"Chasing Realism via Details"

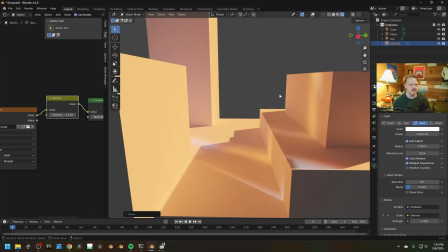1487s
One thing I really love about path tracers is, in general, the more you learn about real life light, the more that's going to empower you to work with the path tracer, or the way you work about, you know, you learn about film lighting, the different things that they do on set. You can translate those tricks directly into the digital realm, which I think is cool.
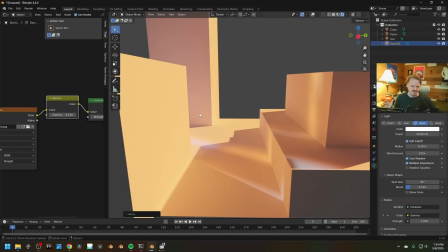1504s
The one thing they're not good at, again, is reflected light, because that goes against their optimizations, but that's where it's kind of fun to cheat it. Again, back when I started, when a lot of us started, you couldn't bounce light like this.
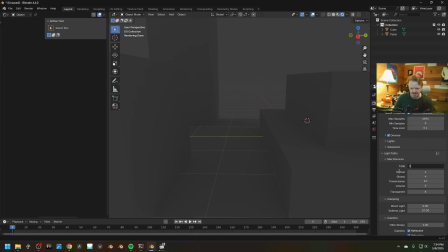1517s
Here, if we turn the light path bounces down to 0,
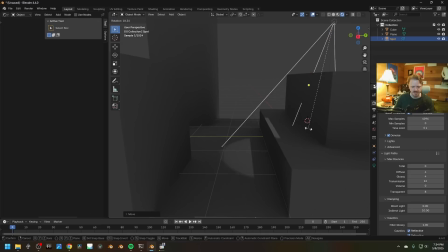1521s
and we use a spotlight here, and we crank it up, you can see the light doesn't go anywhere.
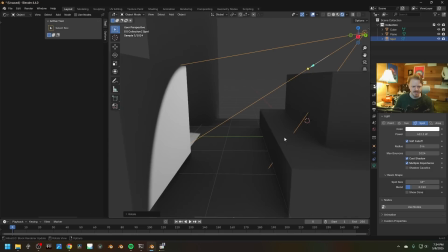1527s
This is what everything was like, and it took like 20 minutes to render every frame.
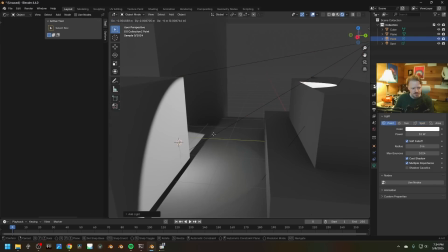1532s
So if you wanted to simulate a bounce light, you had to literally just put another light there, turn up the radius.
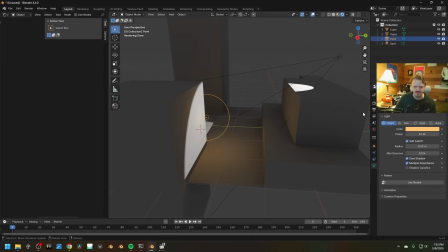1540s
In fact, let's warm this up a little bit too. Can we just copy this and paste that color? Yeah, there we go. So that's how we were doing everything. Path tracers to me still feel like magic.
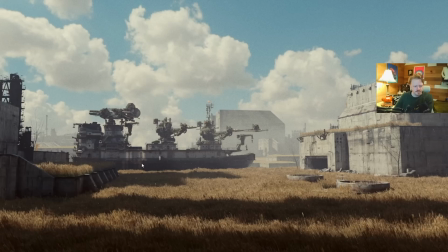1551s
And I still sometimes do this. Like, when I was rendering the boat, it just felt so kind of dark and dead. And so I made the water be an emissive plane that was kind of had this golden color to it.
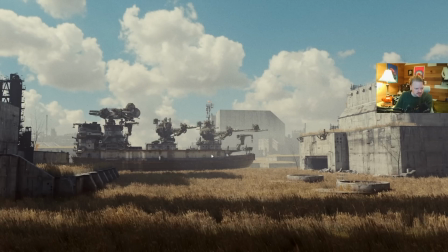1562s
And you can see here, it's casting this orange light up onto it as if it's the light bouncing off of the grass.
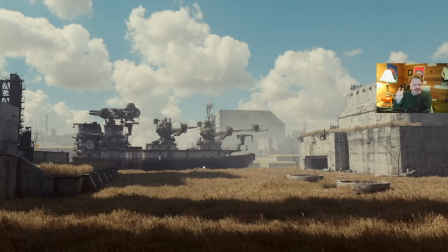1568s
And it's not actually what would happen, because, you know, in the path tracer, it didn't.
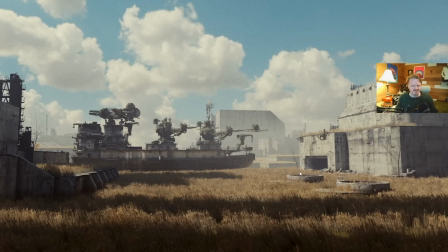1572s
But to me, this connected it to the environment and made everything feel so luminous. I use the word luminous maybe too much, but it's the word that's in my head when I'm kind of trying to work on this stuff. Like, I want the grass to feel like it's this big tangible thing that exists in space and kind of interacts with light.
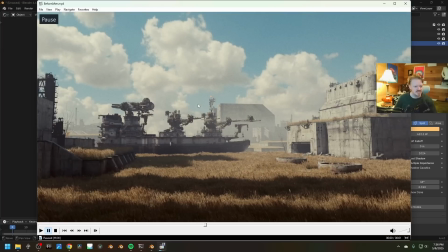1592s
Sometimes I'll cheat the amount of light.
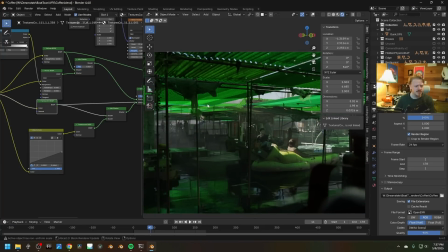1594s
Like, I think we actually made these green materials together a year ago, 2 years ago, but I wanted that green light to just really saturate the area underneath. So I'm using an add shader, and an add shader in general kind of violates the laws of physics unless if the thing is like actively supposed to be emitting light.
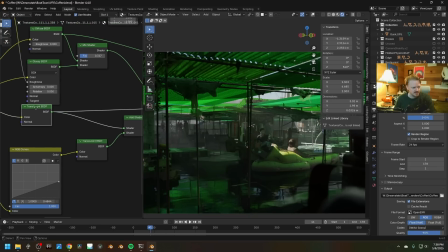1609s
But I used it in this case just to like add the values from the original translucent shader to this other one, just to give it kind of this little extra pop. And that way I can just hand tweak the light that's kind of being passed out from the underside of the, like, look at that.
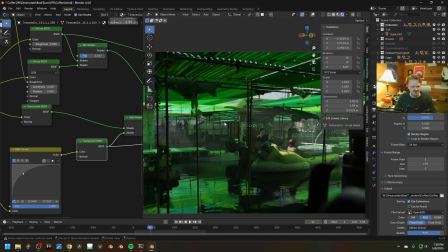1625s
That's kind of the feeling that I wanted. This just very bright, glowing thing.
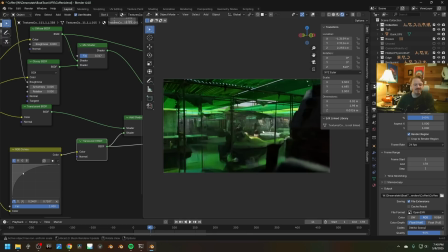1630s
All that said, I have reworked this shot to death. I will sit here tweaking everything for hours until I find like a composition that I think works, and then I'll render it and I compare it to the previous version, and I hate the new version.
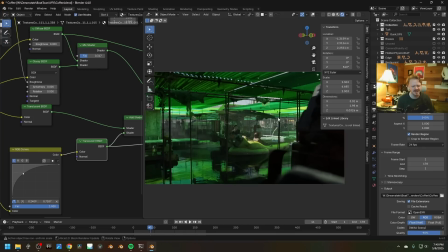1643s
I'm like, like, there's so many elements here that I feel should work, and I look at the final shot every time, and it's just like, no, I don't like that at all.
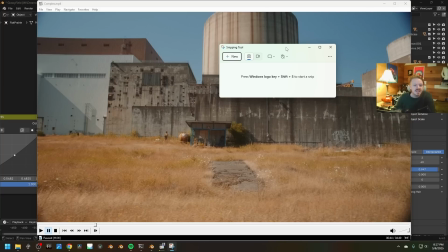1652s
In fact, let's use a couple things we've been talking about. I forgot to eat, so my words are probably going to start floating away at some point.
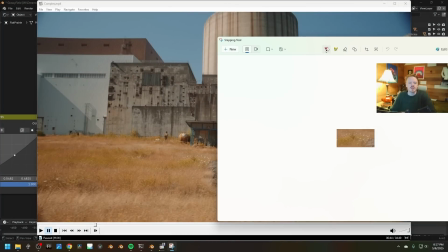1659s
But let's use the snipping tool. I use the snip tool all the time just for grabbing stuff that I don't really care about.
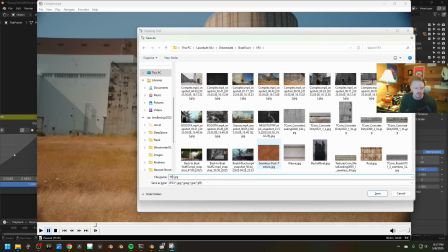1666s
Here, let's save this. Call this white flowers.
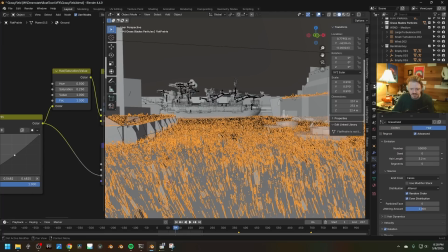1671s
And here in Blender, this is my grass layer. Just to speed everything up, I'm going to turn off the visibility in the viewport.
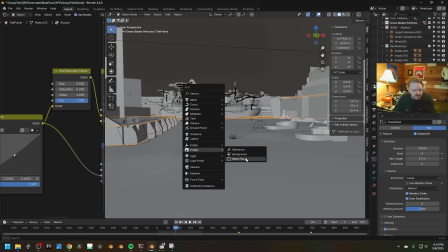1677s
And let's import mesh plane. Our grass right here.
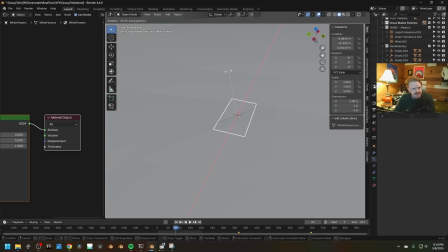1682s
And to prepare it for the particle system, I'm going to rotate it backwards 90 degrees, so it's aiming straight along towards the y-axis. And the origin is going to be what appears as the root of the particle, and so I want this to be up above that a little bit.
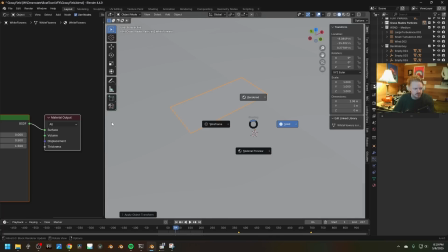1696s
And I'll apply the rotation. If I go into rendered mode, there's our little flowers right here.
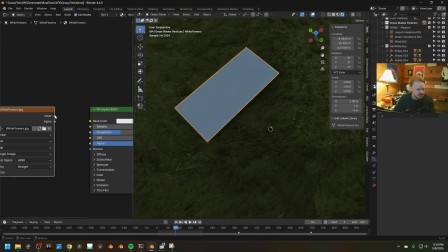1703s
I'm going to disconnect all of this and just drag the color into the alpha.
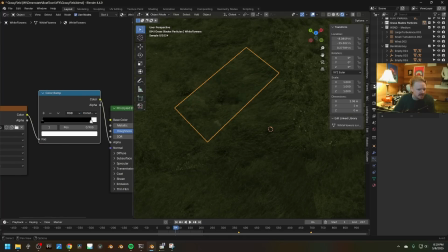1708s
Create our color ramp, and maybe I'll just do this with a constant and just drag this down until the flowers are the brightest thing in the shot. So we should just be able to, yeah, isolate them like that. Here, maybe we'll turn on ease and turn up transmission, maybe like 50%, so the sun can shine through them a bit.
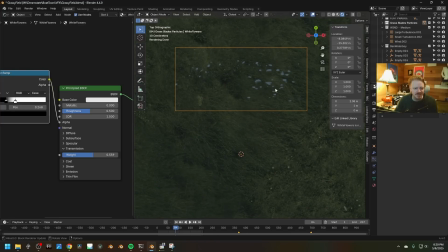1725s
In fact, and why am I doing this? These just look like white blobs. There's so many better ways to do this, but that's okay.
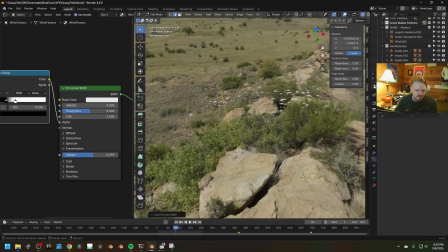1731s
I'm gonna split this up into a few different layers here.